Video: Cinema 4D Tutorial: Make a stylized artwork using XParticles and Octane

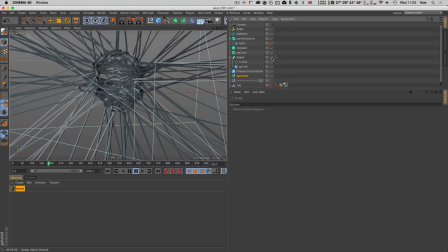[4:11]
And I knew that this will be a problem with this special scenario because I'm gonna have loads of loads of polygons later on.
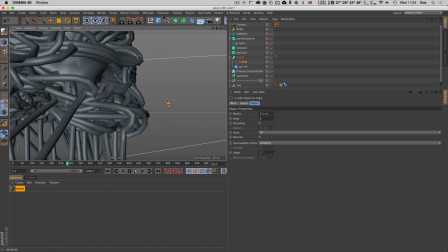[4:19]
I'm going to have some crashes actually because the poly count was too high.
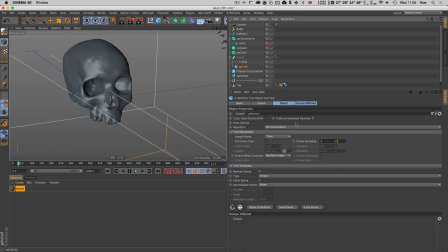[4:26]
So I also set a little bit of a random
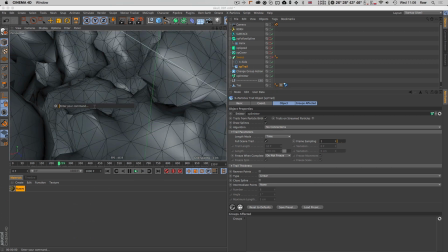[4:31]
radius to the particles so they're not equally far away from the surface,
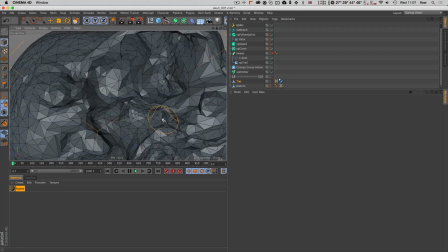[4:37]
so it gives a more natural and random placement of the splines later on.
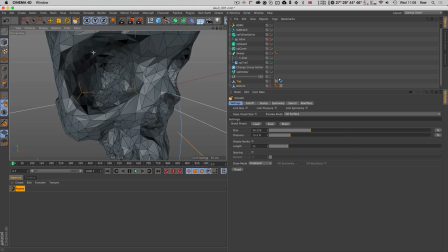[4:45]
Then I evened out the geometry a little bit so the particles don't get stuck in some inside places that much.
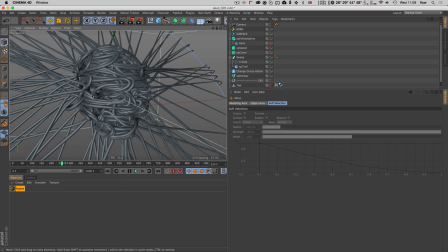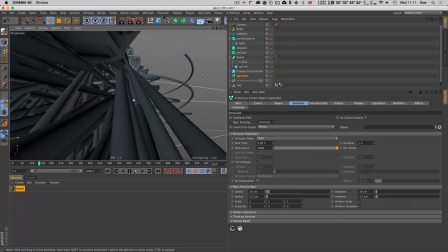[4:59]
So as you can see now we have loads of loads of particles which lead to loads of loads of polygons and loads of geometry.
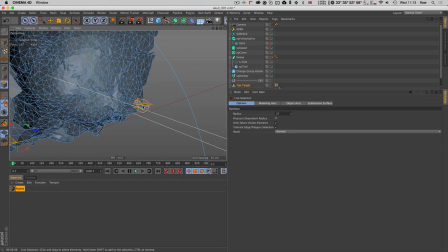[5:11]
Now I'm deleting the front part of the skull, so the particles are not attracted to the front, they are only being attached to the back part,
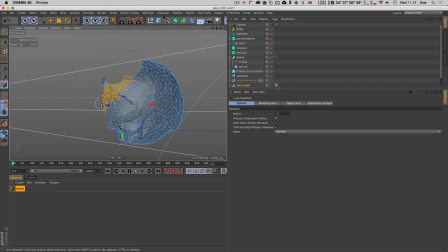[5:19]
because I wanted the skull to stick out more, otherwise most of the skull would have been hidden by the actual streaks coming coming into the skull.
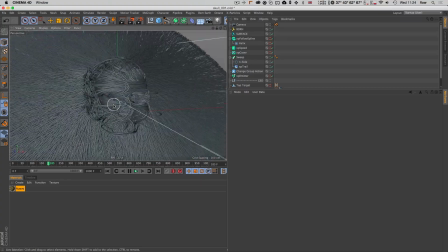[5:37]
What I also played with was the frame sampling of the XP trail.
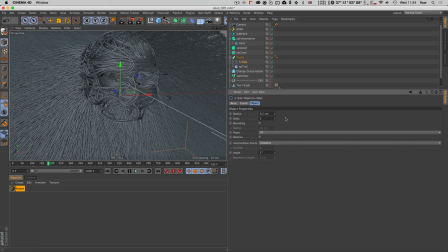[5:42]
I set it to 2 to reduce the poly count even more.
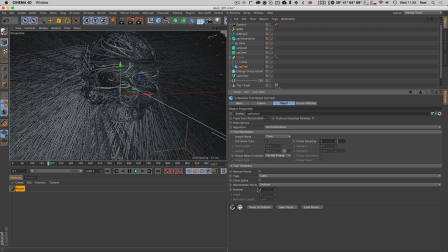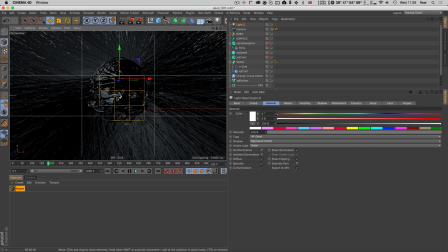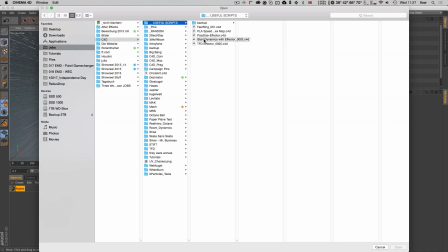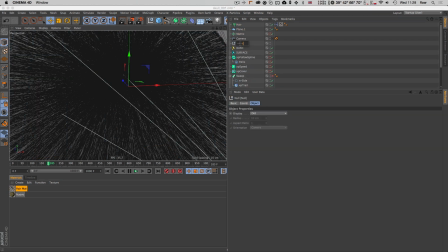[6:03]
So additionally I have this hair setup here that's just a matrix object that's being cloned onto the skull and the hair via a small expresso rig
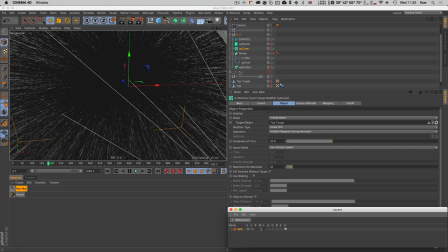[6:17]
is being attached to the matrix
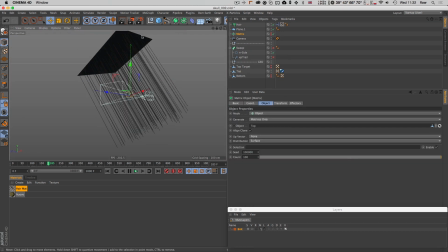[6:26]
I can see this in a second.
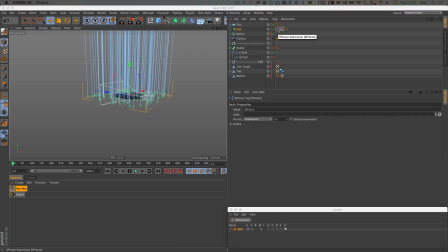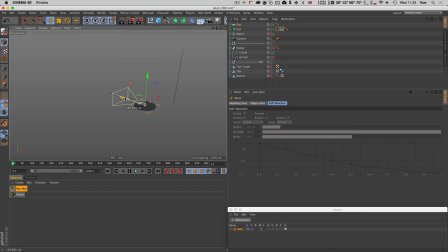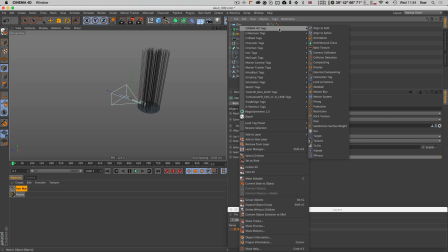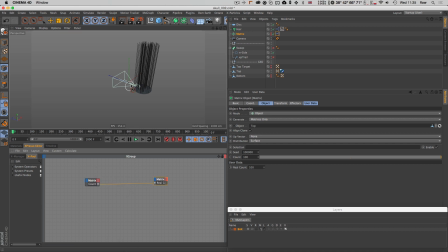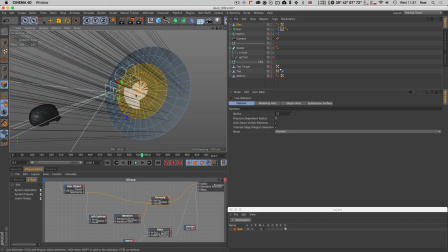[6:53]
So the hair is growing from this disc and is being attached to the skull here.
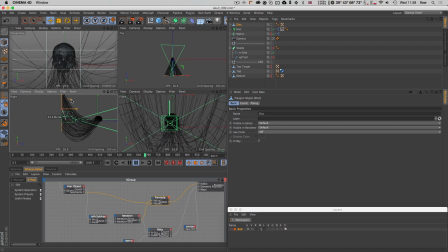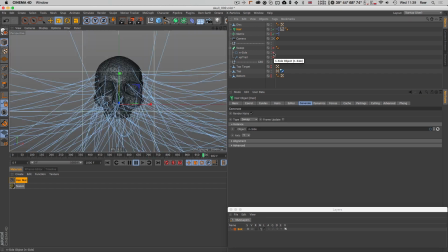[7:10]
Then I used the same end side spline for the hair, so I just had one end side to control control the polygon count
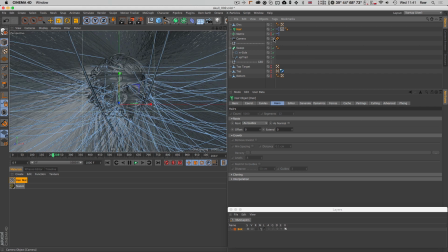[7:20]
of both the hair and the stuff that's going on in the background.
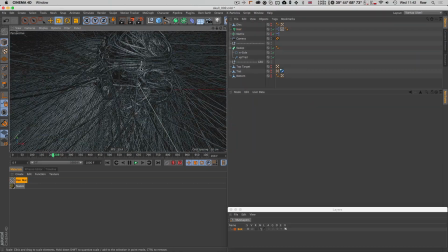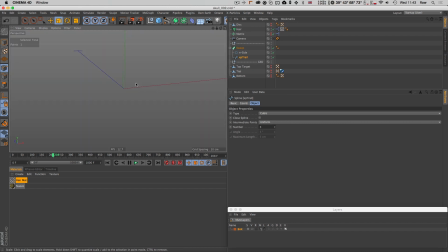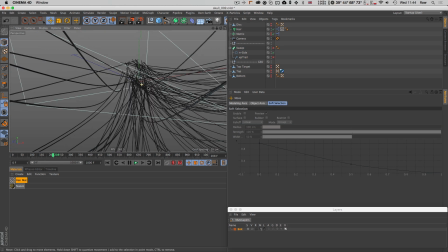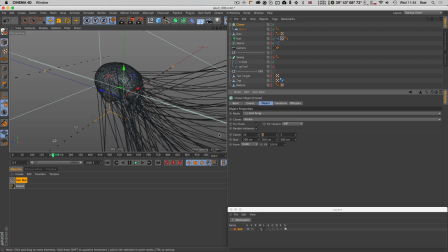[7:42]
Then additionally I made just some simple little discs, put them into a cloner, be sure that you turn the cloner to instances otherwise it will probably bring cinema to the knees.
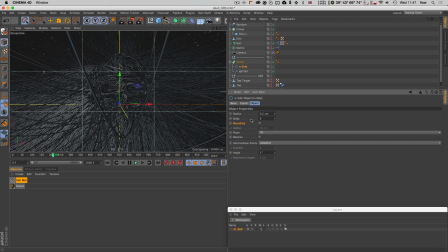[8:00]
That's just to give some sort of extra particles going on in the scene
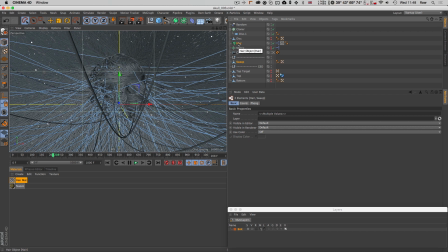[8:05]
that are floating around and giving a better sense of depth and something to reflect the light on.